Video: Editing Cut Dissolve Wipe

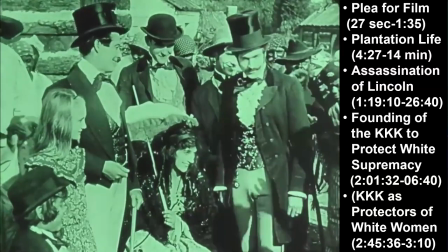[41:20]
Note the positive music, like this is just what they want to do on their time off. Remember, these are people that are working in the heat of the day.
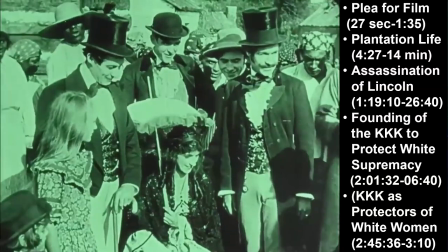[41:31]
And you will notice there's a number of individuals that here are not actually African-American or African descent.
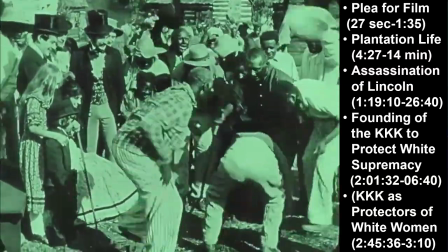[41:37]
They're actually, a lot of them are white people in black face with actually black tar on their face, so they can poke fun even more at African-Americans.
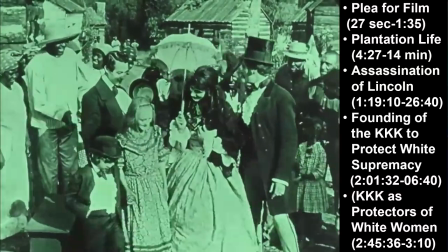[41:47]
And look, they get bored with it, this performance, and they wander off.
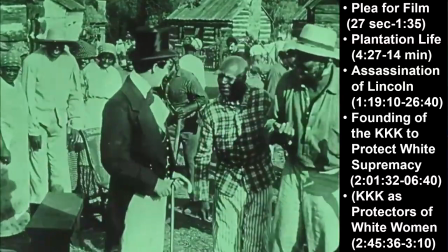[41:54]
Of course the African-Americans don't continue to dance. They were doing it as a performance because that's what they were supposed to.
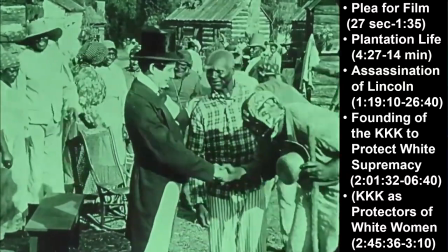[41:59]
They're not supposed to look that happy about it.
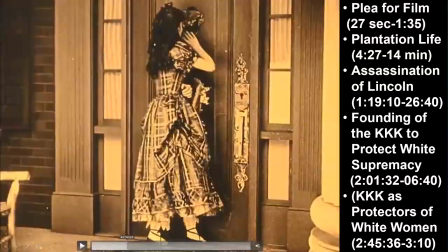[42:05]
Then we go to the assassination of Lincoln, just to show you the various aspects. Note the different colorations.
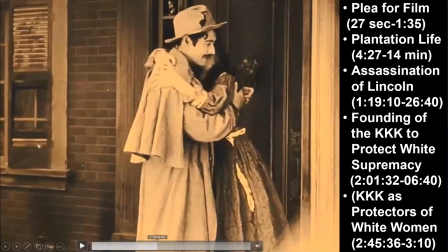[42:10]
We scroll through. Let's see if it's off.
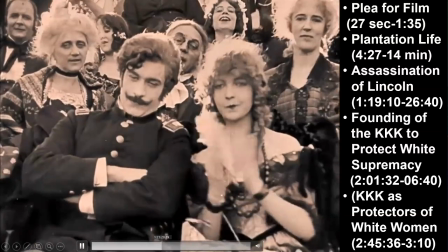[42:19]
Here we're at the theater.
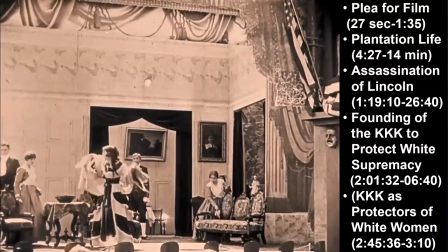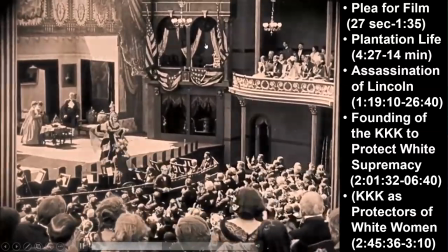[42:28]
There's the Lincoln box up here.
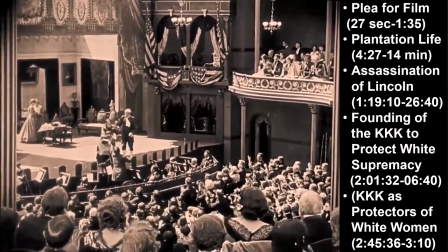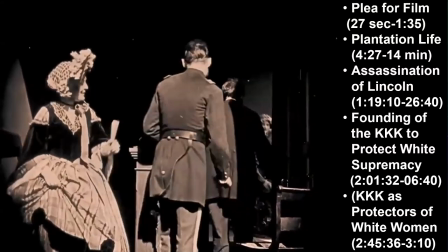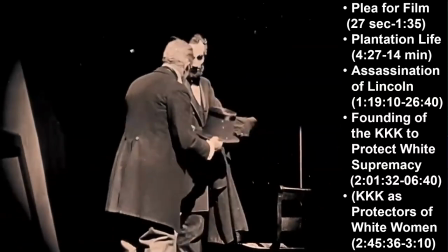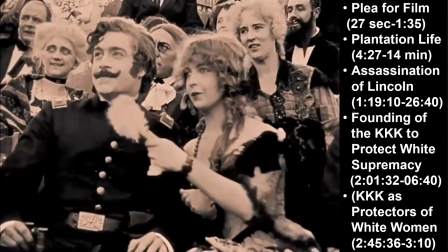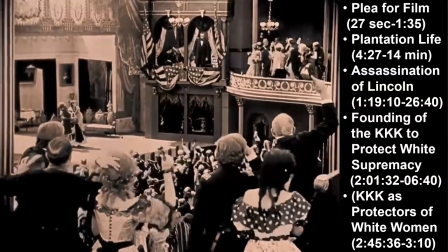[43:06]
Very happy with President Lincoln after the Civil War and after the loss.
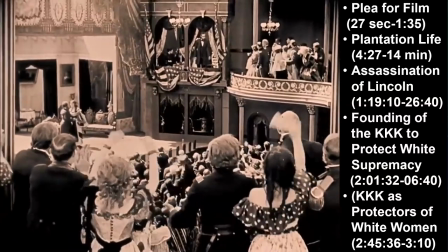[43:11]
And that is largely because he wanted Reconstruction, he wanted to rebuild the nation.
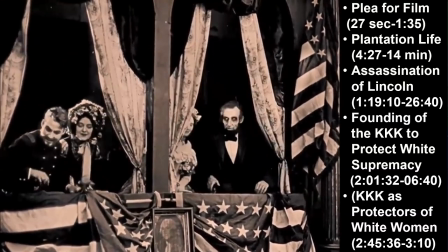[43:15]
He didn't want to exact punishment or the death penalty on anyone that were the traitors to the United States when they actually left the United States.
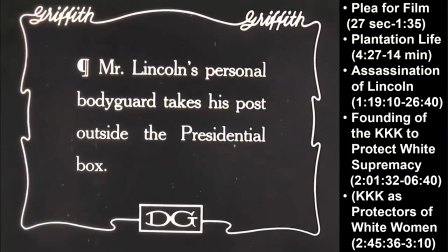[43:23]
And so it was a blow to the South, ironically, when he gets assassinated,
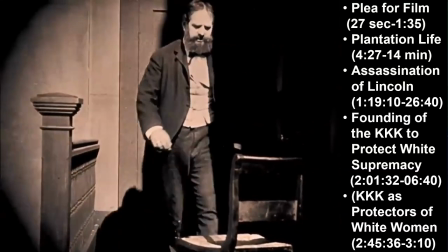[43:27]
unless you were thinking the idea that we would go back to slavery even after it had been outlawed.
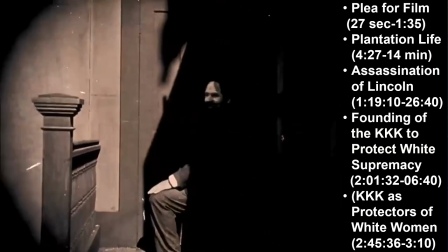[43:32]
But he really was for bringing the country back together. He didn't want the war initially. No, here's the guard.
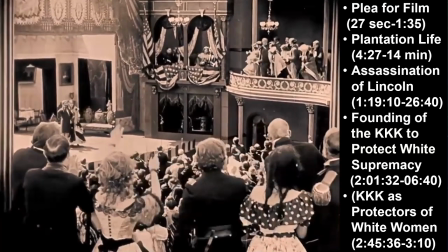[43:38]
This is why we protect the president way better today, as you'll see.
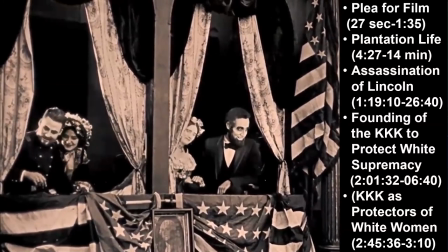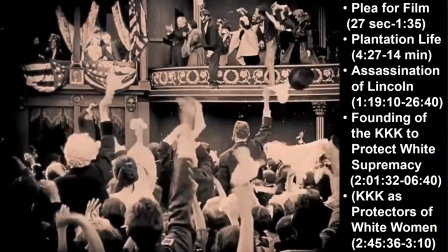[43:50]
You're going to see a couple Irish shots showing up here about the individual
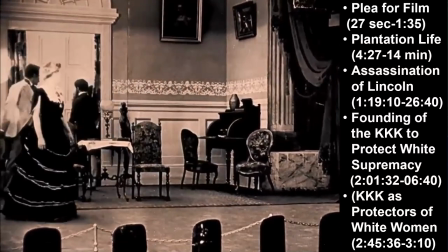[43:57]
who's going to assassinate Lincoln, John Wilkes Booth.
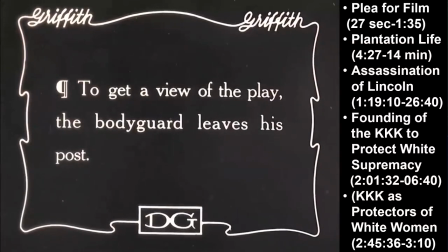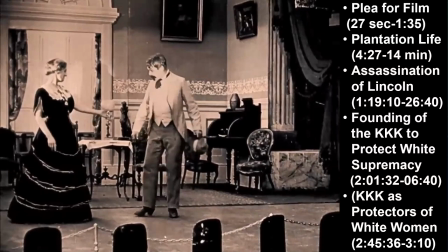[44:09]
Note he goes from the darkness to the light, so you can see. So that darkness to the light is generally a good action.
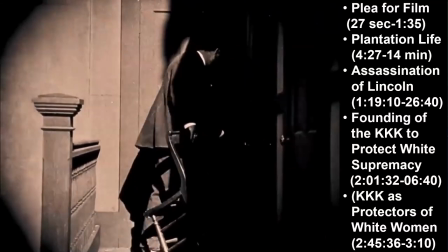[44:15]
And note, when he does it, that allows Lincoln to get assassinated. So is D.W.
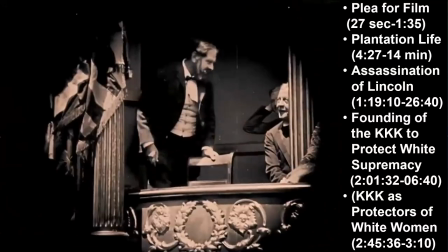[44:20]
Griffith promoting the idea that it's all right to kill? There's the Irish shot right there.
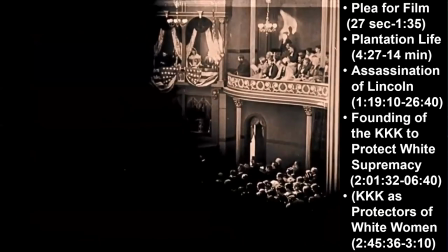[44:26]
So that's the killer looking on to try to figure out, oh, is now the right time to take out the president?
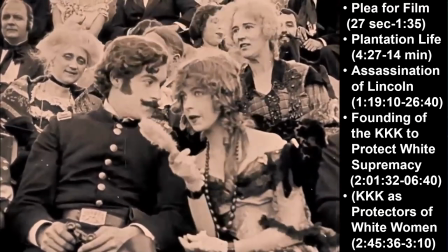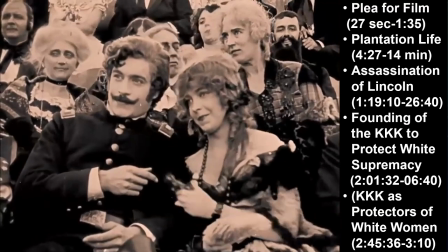[44:41]
Look in the Irish shot there. And even here, he looks a little demonic.
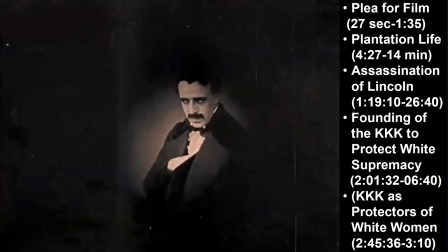[44:46]
So it might be that he actually is thinking this is a negative image as well.
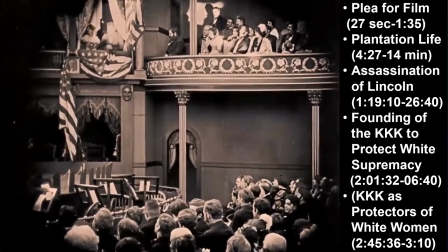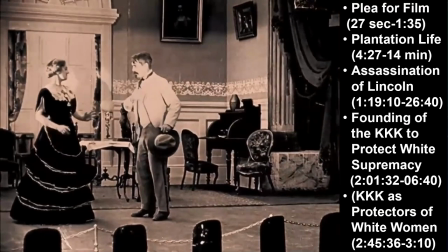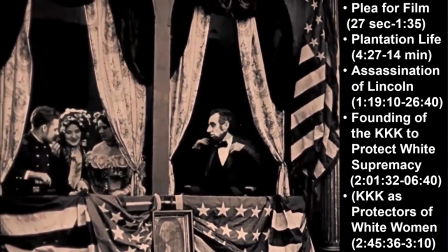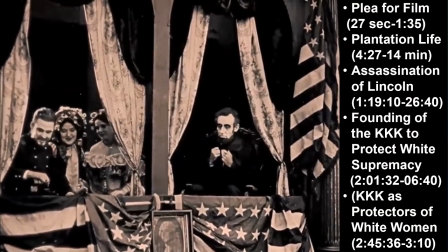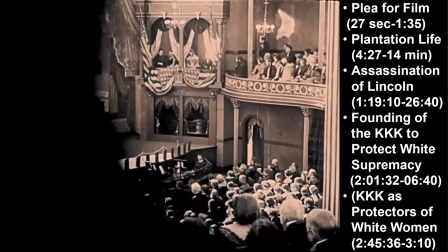[45:19]
That's like him pulling a curtain, almost as half a dissolve, so he can actually look out without anyone seeing him.
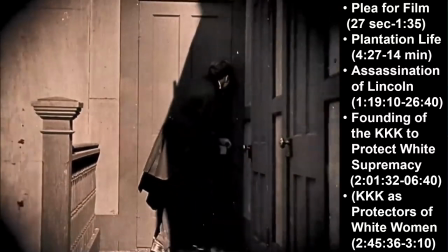[45:27]
And now he shall disappear.